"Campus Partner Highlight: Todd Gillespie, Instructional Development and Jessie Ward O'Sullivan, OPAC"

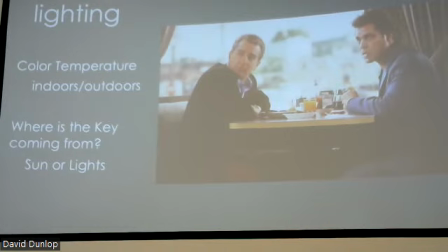Where it's coming from is kind of, if you try and battle against it, you're kind of a losing battle with sun and stuff like that. So that's why the things like this is kind of understanding about lighting is helpful when you set up your shots and look at filming somebody or someone where you're filming at.
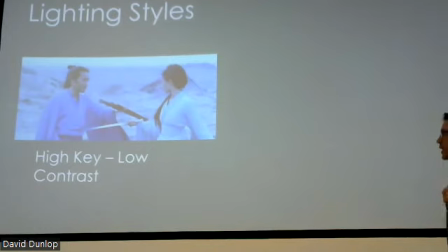Lighting styles, high key, low key,
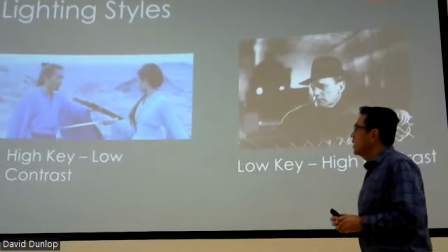all these kind of different ways of terminology that just kind of refers to how flat or how dramatic you want to do it.
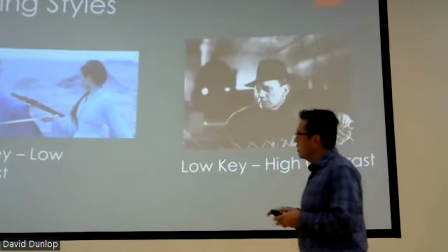This is high key, low contrast. That's where everything is very bright, well lit.
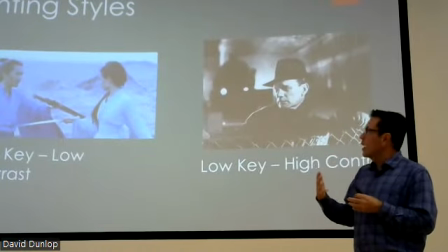The differentiation between the background and the foreground, as far as the darks and the shadows, is minimal.
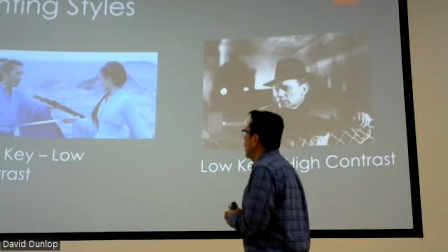It's called a high key, low contrast.
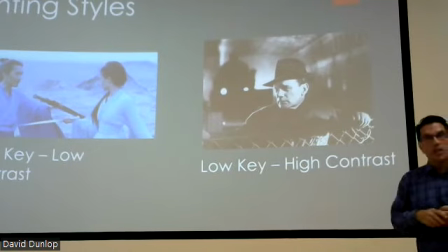And the opposite, when you get very film noir and stuff like that, is where you get, there's a ton of black in that shot because it's very low key, high contrast.
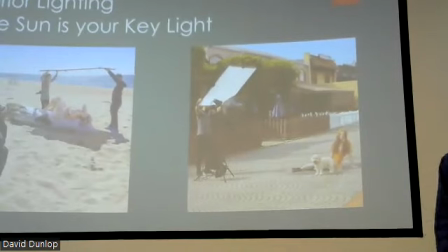So just some other terminology. Again, this is more film 101 than what you guys need to do.
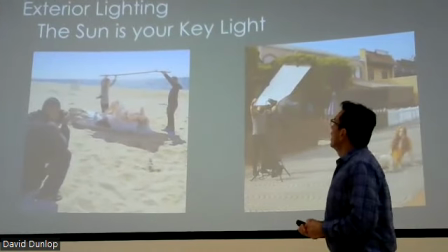So shooting outdoors, the sun will always be your key light.
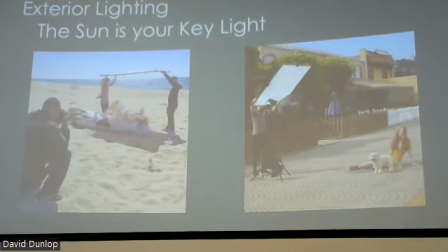Trying to fight the sun is going to be an impossible losing battle. So you have to think of the sun as your key light. And so when we think about that previous slide, it's kind of like, well, if I want my key light to be at about 10 o'clock,
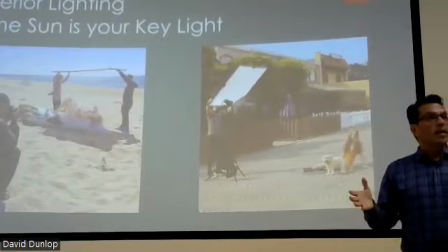then you literally need to think, where is the sun?
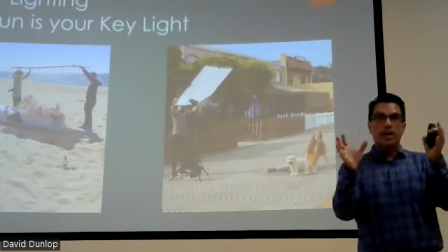Where do I need to put my person, or where do I need to talk so that my sun is kind of lit, so it's not behind me or it's not to the side of me,
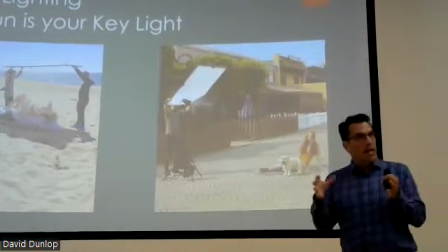so that it's kind of at that position.
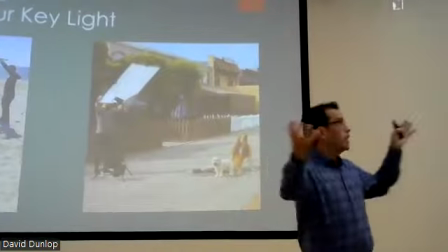So you kind of got to work with the sun and literally kind of spinning yourself around on the planet on using the light for your advantage.
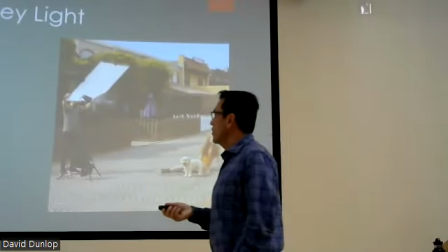The other thing
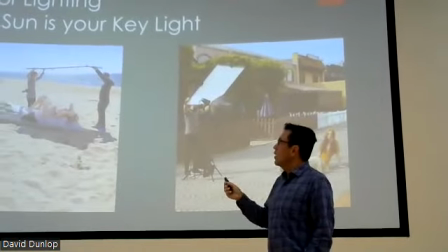is shooting in the sun, with the sun directly, without any kind of like softening and stuff like that can be problematic.
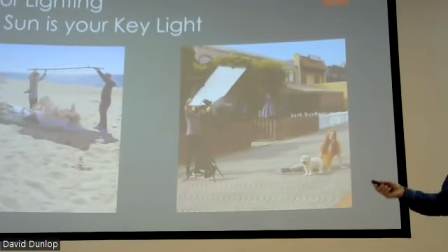That's why these, almost anytime you're shooting outside, you're not shooting directly in the sun.
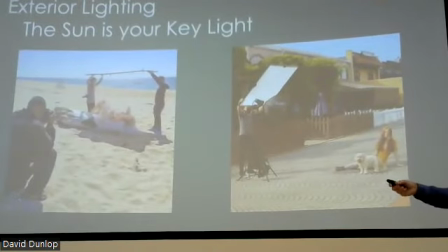You'll have something that's called a scrim or a silk or something like that, and it softens the shadows for them, because it's really difficult. These are concepts we'll tie them together in just a minute here.
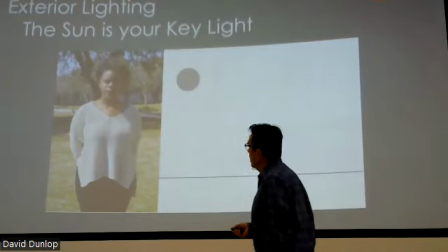So here's what happens when you shoot with nothing in, I mean, this could be shot at UCSB, just around the corner.
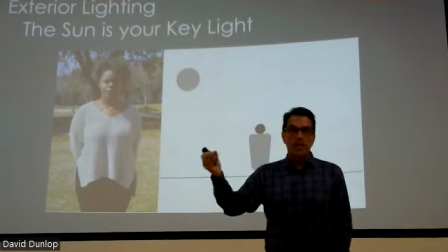So you got a subject very well lit on one side, very harsh shadows on the other side.
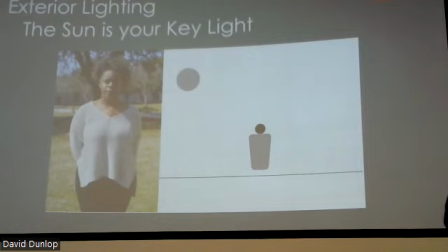She's almost squinting because the sun's too bright in her face. That's kind of problematic.
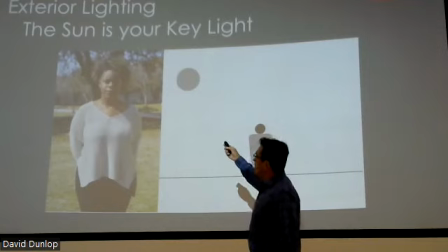And again, so she's kind of at that 10 o'clock, although the sun's up in space,
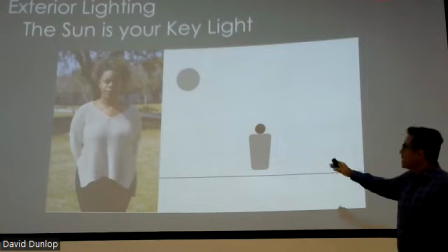so it's a little bit hard to get that 10 and 2 perspective, but it's kind of the same idea. She's lit on one side of her face,
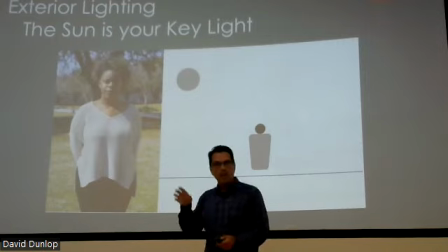right about here, and then the other side is the shadow. So that's kind of where we would like the key and the filter to come in.
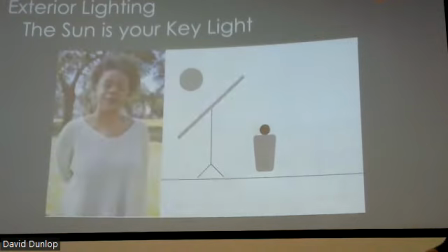But it's very harsh, hard to deal with. So this is the same shot, same position. They put a silk in front of it, softens it up a whole bunch. Now she looks a lot more soft.
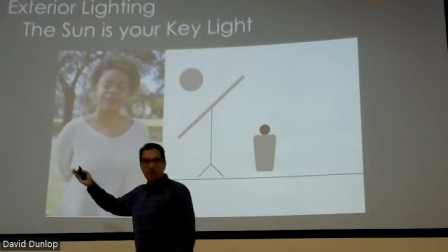This softness on her face, much better. The harshness on the shadow on the other side totally goes away.
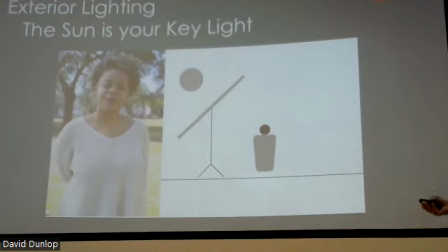It becomes a much more modeled kind of interesting shot that is attractive to look at.
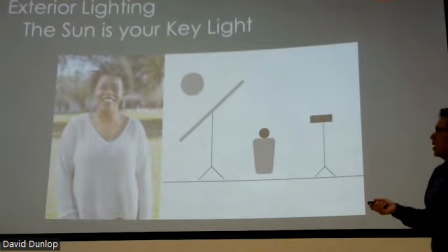The subject looks pretty good. In here, they added what would be, I mean, this is for still photography, so they just added the strobe.
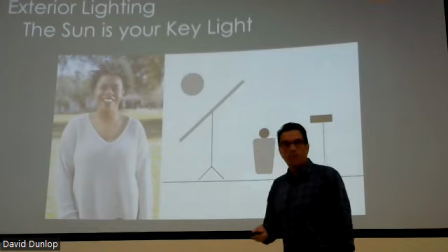You could do the same thing with video. You could do this with the light. You could also do this with something called like a bounce, and then just push a little bit more light to even it out.
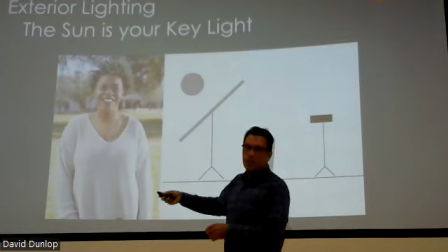So that's what this is right here. That's a little extreme. I wouldn't do that much, but that's just me, my personal taste.
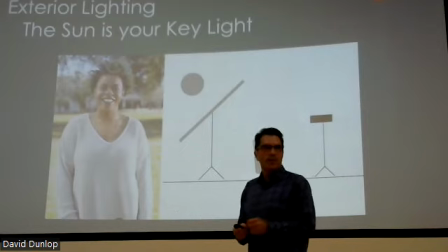Yes, sir.
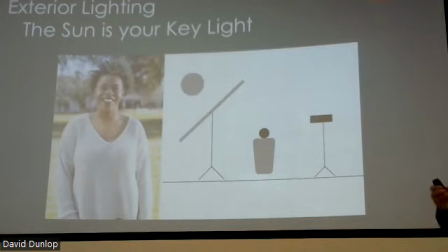I'm curious, in the last two, it looked like her eyes were closed, like she was I squinting. don't know why they did that, because when you do a 1-for-1, you should be doing exactly the same. They didn't do that. Each shot of this for their example is slightly different. And so it's.
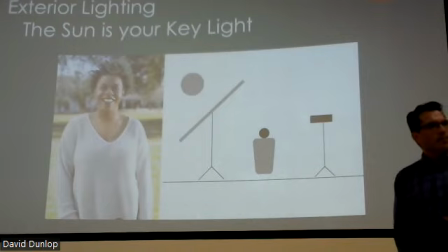Well, I was just wondering if the light, when you add a light to it, if it actually would make it more likely for the subject to squint.
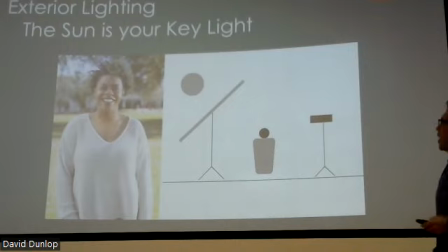Yes, for sure. Okay. So that's why the silk somewhat helps.
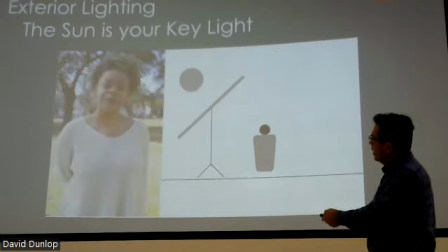Can I go back? I don't know why she's lit well here. I don't know why they just took a shot of her while she's looks like she's napping.
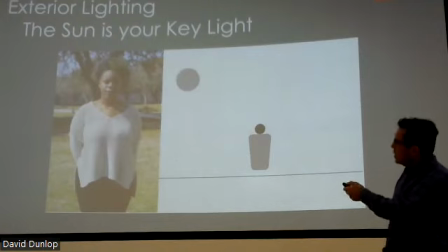And they also changed perspective. But you can see there she's squinting because it's just direct sunlight.
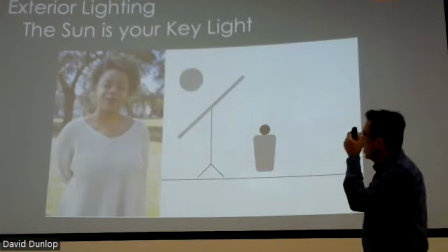There she has a little bit more shade. She's smiling. But yeah, I don't know why they did that.
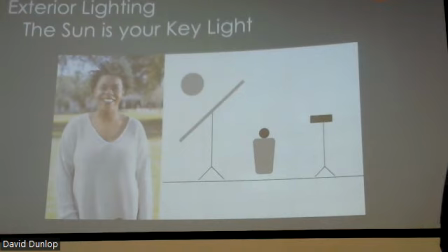It's kind of fun. It's hard to make these kind of like 1-for-1 comparisons and stuff. I've done it before. It's a real pain in the butt.
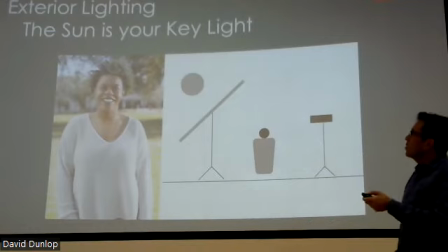So you get that. So now we're getting to more of like a traditional lighting setup. You got your one key light on one side. You got your fill on the other side. It's hitting both sides of your subject.
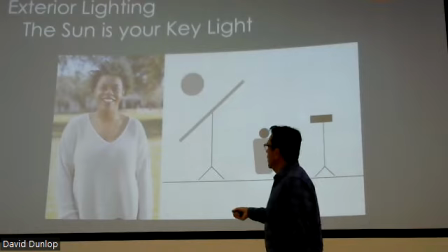Nice and bright. The background is also nice and soft and blurry. We'll go to that over that in a second.
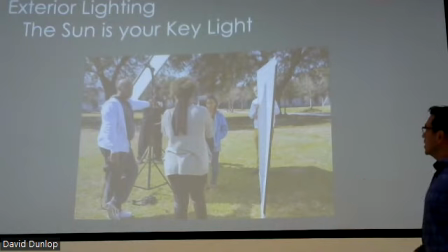So that's kind of your basic elements you can see, and that's pretty much how it takes to do that. Now what you're thinking is great.
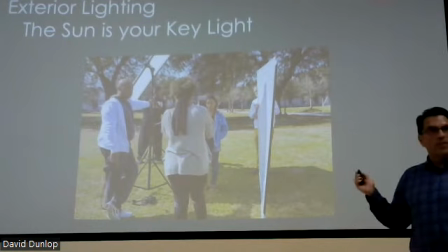Well, I don't own an 8-foot by 8-foot softbox. I don't have 5 people to go out with me and do that.
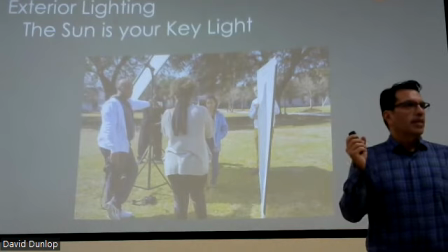That is correct. You don't necessarily need that, but understanding these fundamentals helps you figure out, okay, I shouldn't shoot directly over the sun.
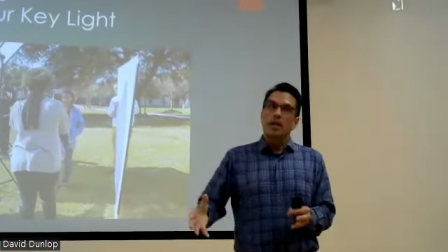So if I don't have a scrim in front of me, let me go over to the shade. Let me go over to the side of a building that has shade.
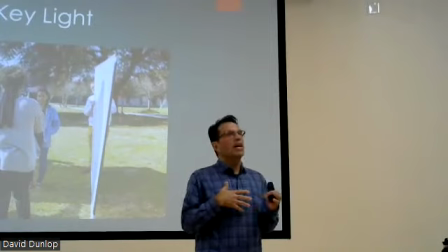And so these are kind of like free things that you got to use and work with the elements around you if you can't replicate this.
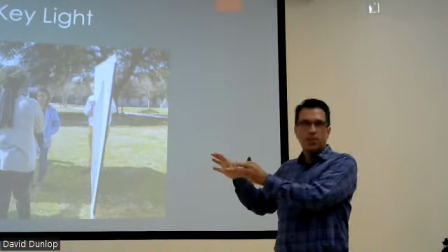This is where we can control nature. If you get control nature, you got to work with it.
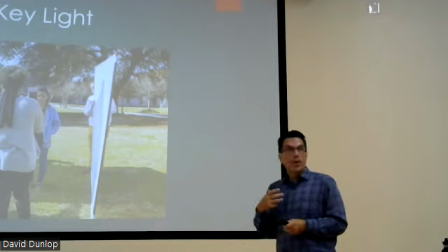And so that's one of the things that when I go out and shoot, we have all of that stuff too.
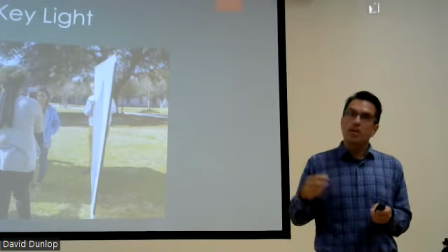It's a pain in the butt. Sometimes I think I don't want to drag all that stuff out. So instead, I'm just going to go and shoot underneath the tree.
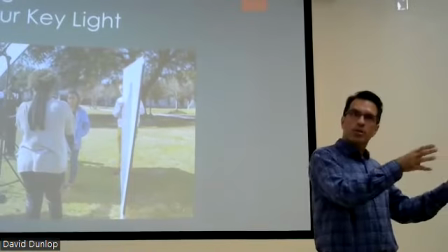But I also need to make sure I kind of want to shoot towards the shade or I'm not blowing up the background.
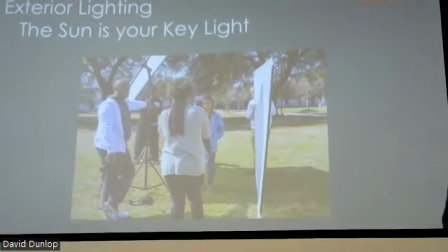So these are kind of different things. But once you understand the fundamentals of how you want to light things and how you need to shape them, that even if you don't have that equipment,
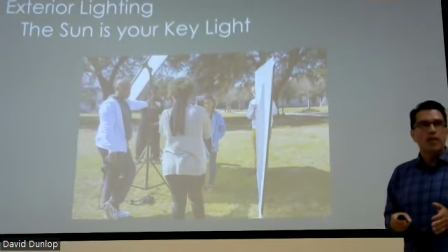you can work with the elements that you do have to kind of simulate the same thing.
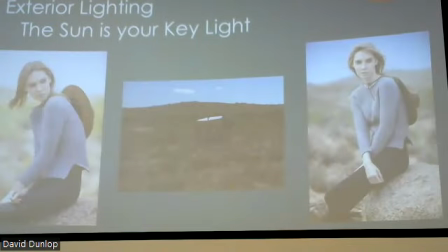So this is kind of a little bit more of the same thing. What I wanted to point out here,
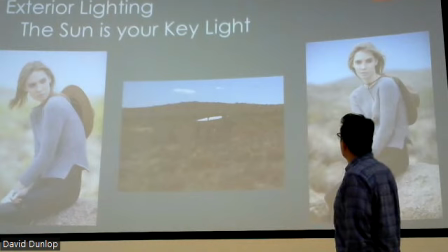so what we got here is the fun thing here is the background.
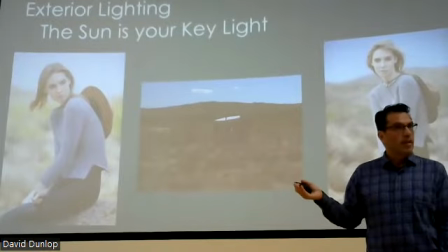So the other thing about shooting outside is everything is very bright. It's very hard to shoot without any kind of lighting control at all.
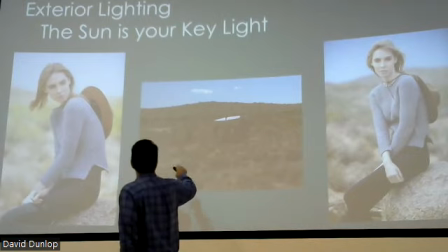So this is the subject. She's over here. She's already well lit because she has a scrim that's softening up her most of her light.
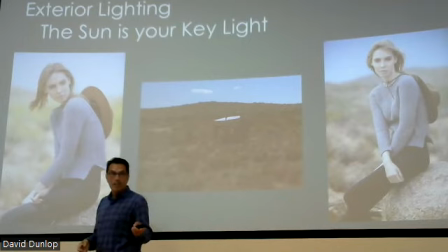But it's funny because again, I don't know why they did this way, but they forgot this part. Look at her hand.
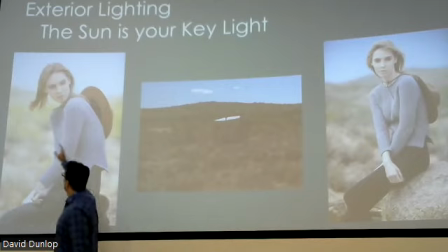Her hand is blown out because her hand is off the edge of that giant scrim hitting it.
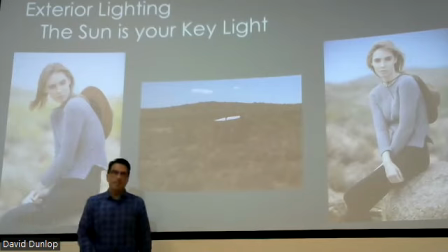And it's cutting right through her hand right here. So even this professional job, they didn't do quite as well as they could have.
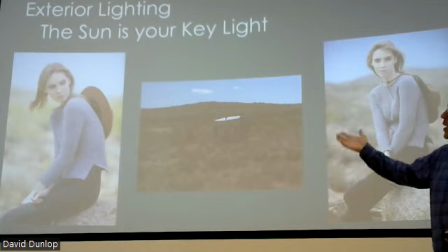But it's a good example of without that there, her skin would have just been completely blown out to white.
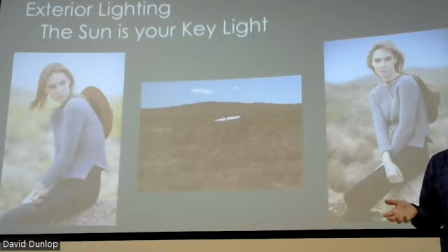It would have been almost impossible to shoot her well in direct sunlight.
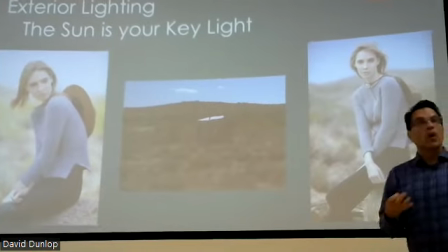So you kind of, that's why you need those kind of stems and stuff like that, or find ways to shoot where your subject is not directly under the light.
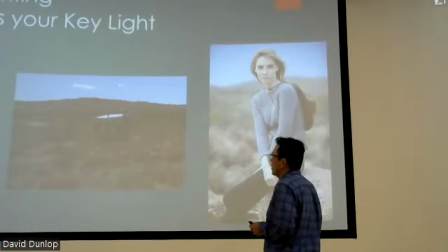The other thing that, the other trick that they did here is, this is by comparison, the background,
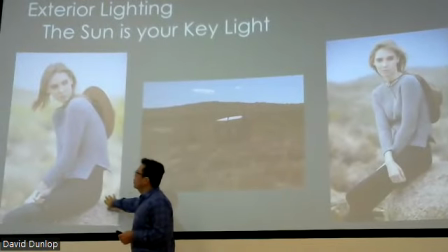so your background here is very bright, it blows out, and we'll get into a little bit of the lens part of that.
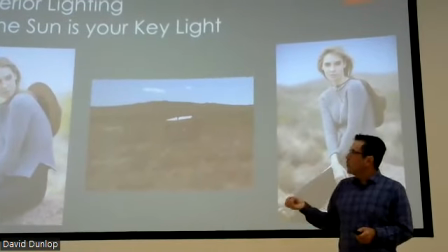But the light itself for the background is very bright.
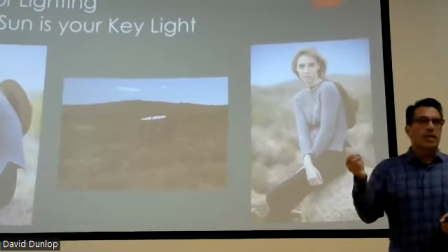The difference between the color or the brightness on her skin and the background behind her is almost the same.
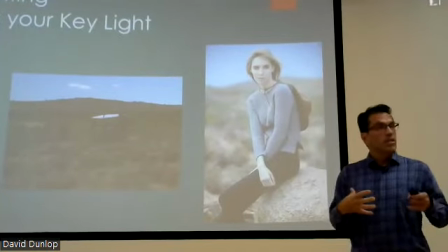In most filmmaking, you want your subject to stand out from the background.
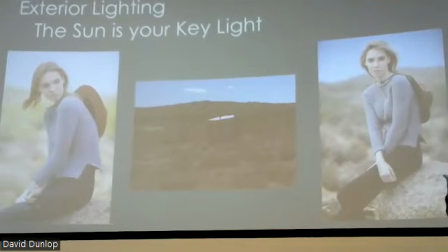If you don't have any differentiation between the lightness of your subject and the lightness of your background, everything gets muddled together.
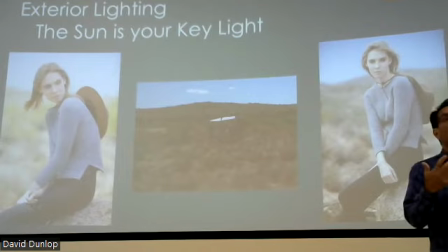And then it's harder to draw your attention. Your viewer, you're watching it, however you're watching it. If you don't see any difference in definition, it becomes a little bit harder.
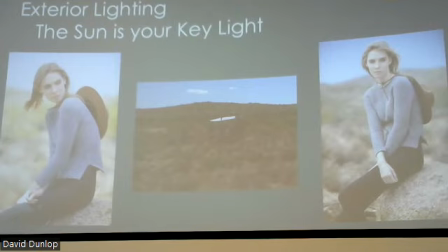These are all things that are like, well, I understand to watch somebody in the foreground versus the background. This is like, you don't realize how much your brain is doing this behind the scenes.
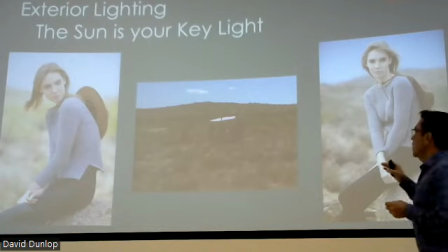And so this is one of those things that it does. So what the other thing that they did here is they added the screen.
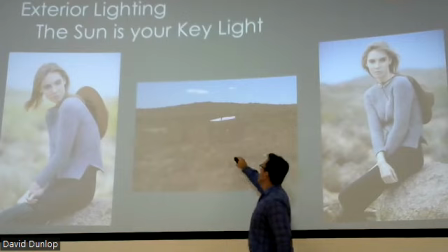You can barely see it right back here behind her.
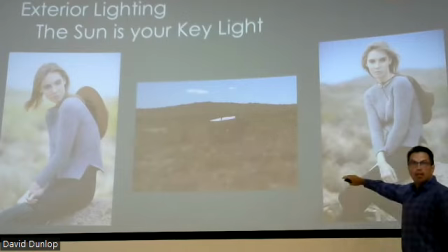So this is actually a black, pretty much screen they stuck right behind her.
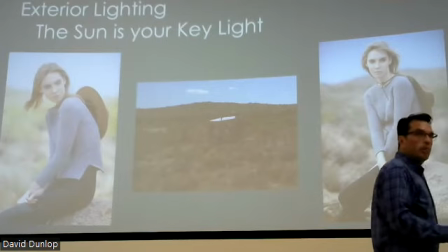And the camera can't see it, you can't see it with the naked eye, but it knocks down the background, it makes it much darker, and it pops her.